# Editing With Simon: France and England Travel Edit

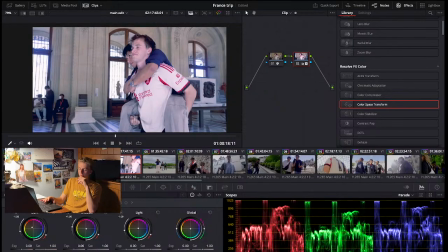this clip, I'm gonna make it a little bit more blue because we're inside, and I just thinking that every once in a while giving a clip like a different main color, like switching between oranges and blues, just gives it just that change in visual color.
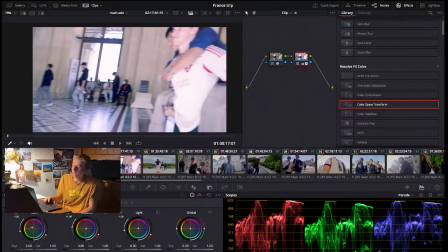It just makes it more interesting. I feel like if it was all red and blue, it'd seem unnatural,
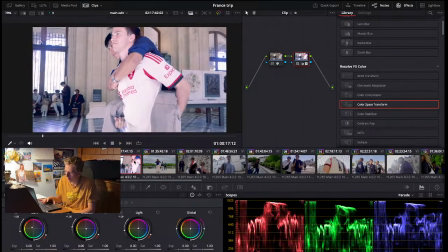and it just it's a complementary color, so it just goes with each other.
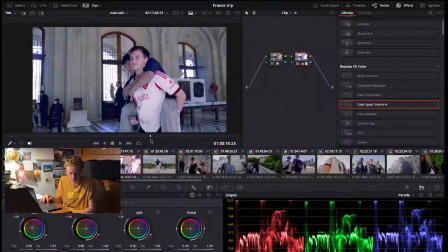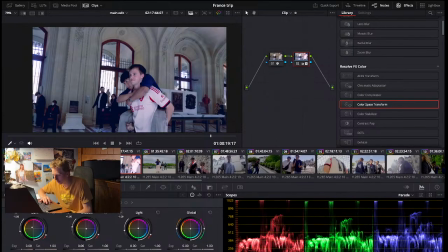I just don't want it to seem unnatural, which I could try
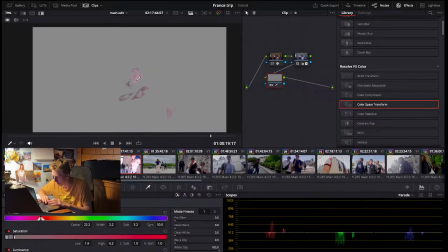going to this qualifier, getting some of the skin tones and readjusting them.
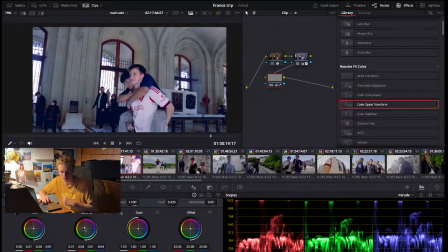It helps a little bit. I don't want to go too far so that it seems unnatural with the rest of the video.
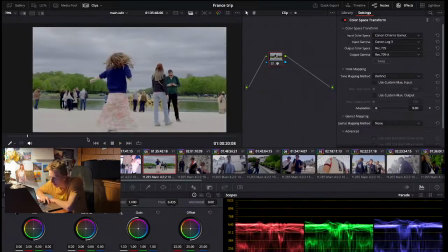Well, that doesn't look too bad. It doesn't have to be perfect.
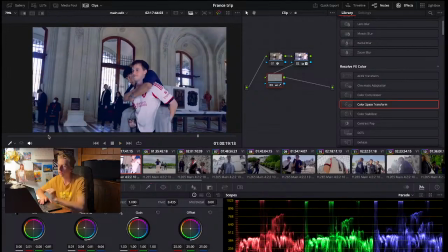It just has to look interesting.
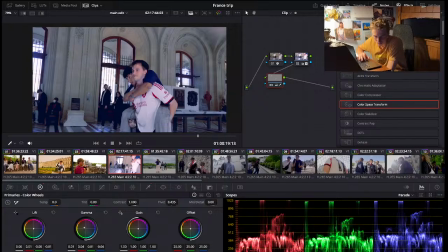Alright. So now we're going to move on to the next clip.
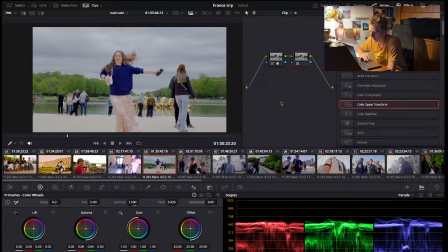This will be interesting because there's not a lot of sunlight, which makes the image kind of dull color-wise. And I think that means we're going to have to just boost up
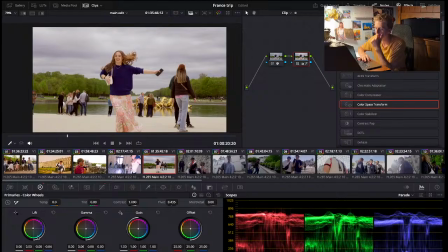a different color, like the oranges, which might make it seem unnatural with the gray clouds, but we'll see if we can make it work. Maybe I want to go with more green.
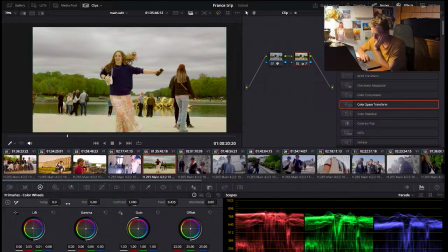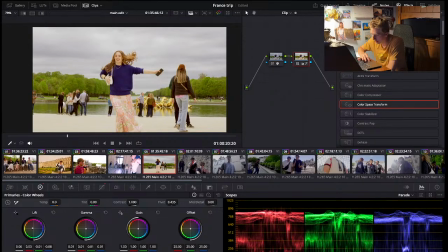Greens and blues might seem to be working, so I'm going to keep going with that.
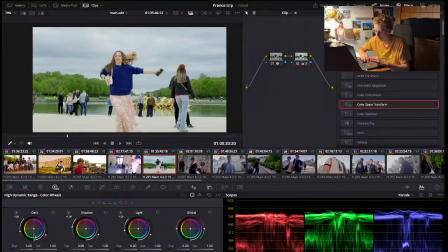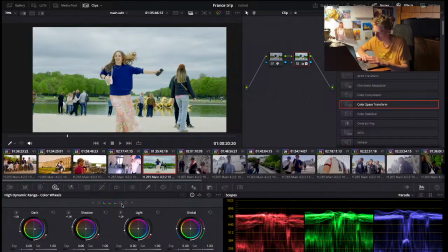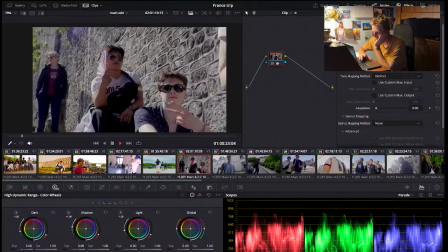Stand by. That looks nice. Next clip, there is a lot of harsh lighting, which should be good for an edit.
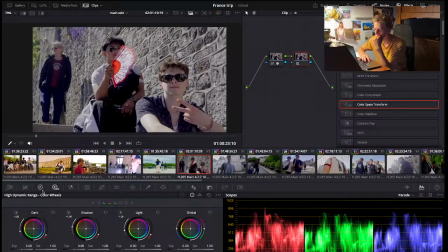Increase the shadows. I can do that right away. Mess around with it, see what looks cool.
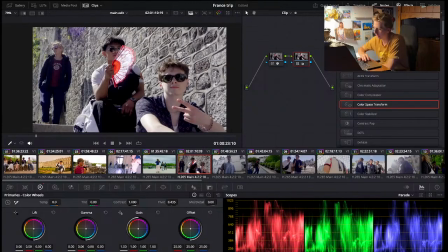Bring up the highlights. There we go. That helps boost some of the lighting.
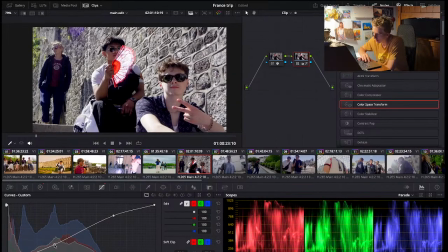And then with the curves, we can really make those shadows pop and that light seem a little bit more harsher.